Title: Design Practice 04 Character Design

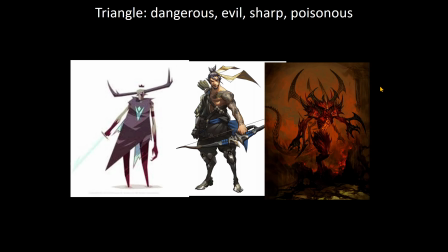So these are like poisonous, dangerous, sharp. These are kind of more things that are like either antagonistic or maybe your friend, but it's kind of like, you know, the friend that's the typical anime like dickhead who doesn't really like get along with the group,
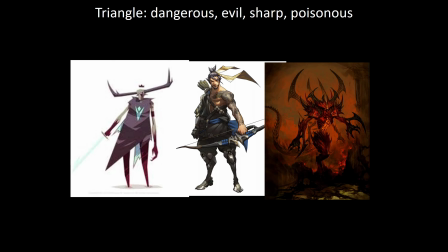that kind of stuff. Their own like lone wolf. That's and like anti-heroes will sometimes have them as well. The one on the right is the original Diablo concept. They really wanted to go in that direction, but they went for a more like solid, heavy, bigger, stronger Diablo.
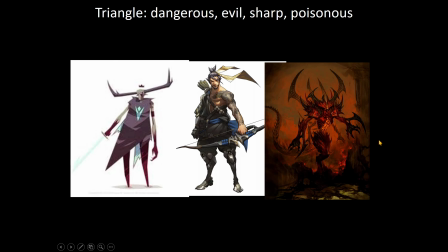But they did always like it because it was very scary looking. It was like creepy and pointy. Yeah, that is Hanzo.
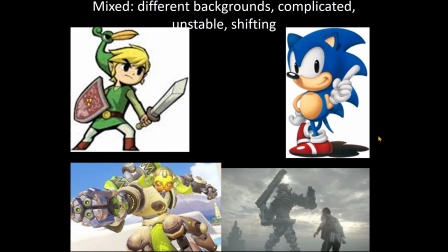So what we can also do is we can mix, and generally you don't want to mix more than two, because it gets a bit too mushed up. So like Sonic, for example, is a mix of like circles, but also triangles. So like dangerous, a little edgy, because it was the 90s or 80s, and everyone was trying to be edgy.
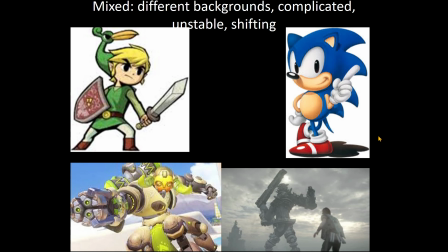So a little edgy, but also still soft and dependable. Same thing with Orisa down the bottom, and like Shadow of the Colossus, we got these mix of like a square, so really strong and like dependable, but also circles, so not actually that threatening.
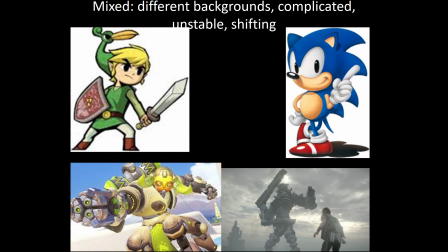Which, if you've played the game, no spoilers. Same with Circle, Samus in top left. We have like a lot of sharp points, so they can be dangerous, but the sharp points come from the items that that Samus is using,
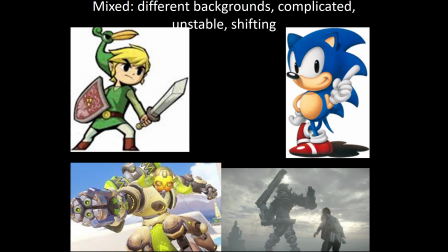whereas Samus themselves is like round and soft and not very dangerous. It's like they have to. What do you mean? Who's Link? What even is a name? Oh, like a chain. I don't see a chain there, but okay.
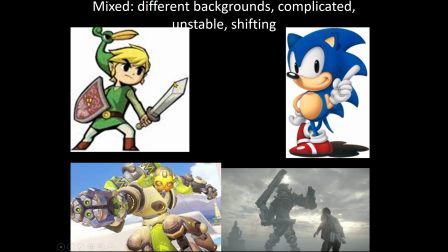Oh, Link is the bird. I didn't know that. Fair enough.
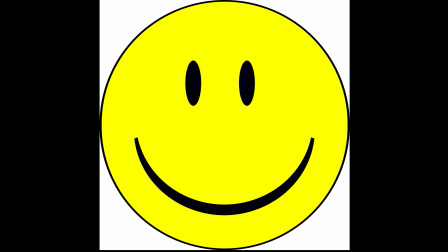So, we can also use like simplicity when you do. I'm not expecting like super complex characters. Bakugo kind of has. I'm just rewinding up to the top. He does have a lot of triangles, a lot of like the two gauntlets are huge and circly as well.
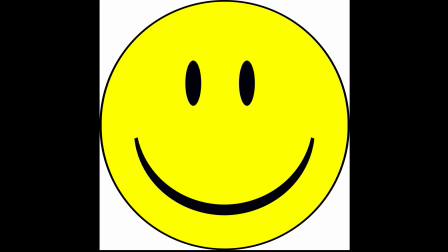It's kind of a nod to the design, I think.
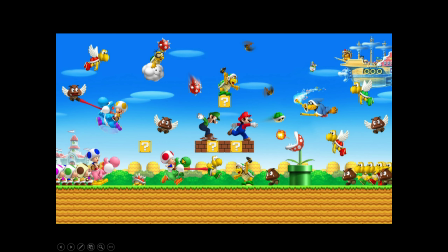So anyway, Nintendo is great at this, of this anthropomorphizing, and it's literally as simple as putting eyes on things. Like they literally make things feel alive by putting eyes on it.
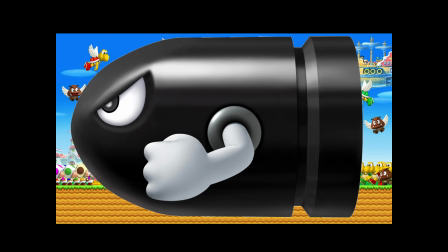It's like the Bullet Bill is like has eyes in an arm for some reason, and it's just a really quick and easy way. We as humans often ascribe, it is like an evolutionary trait for us to be able to recognize faces,
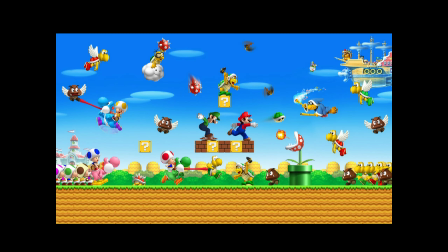so we see faces a lot, and that's why like a smiley face is seen by us as a face as well.
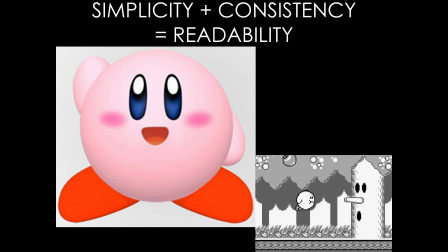And a lot of the times, having this kind of almost very simple design can be very appealing. So like Kirby was meant to be a placeholder when they designed the game. He was designed just as like a little circly thing. They could just get animations and see how it worked.
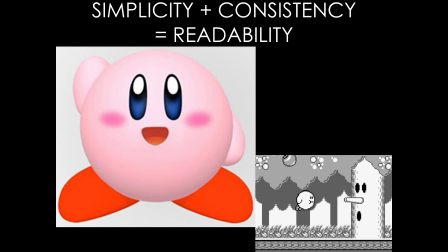And it turned out people liked it so much that it became the actual main character for the game. And you can see the tree here as well. The tree looks anthropomorphized. Technically, it's just a branch with tree holes, but it looks anthropomorphized. Yeah. It looks soft and cuddly. That's the whole point.
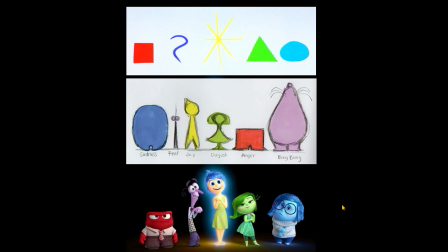And here we have an example from animation, but it's the same kind of thing where we kind of see like how they started from the basic shapes of what a thing should be, and they distilled from that basic shape into what we see in the final movie.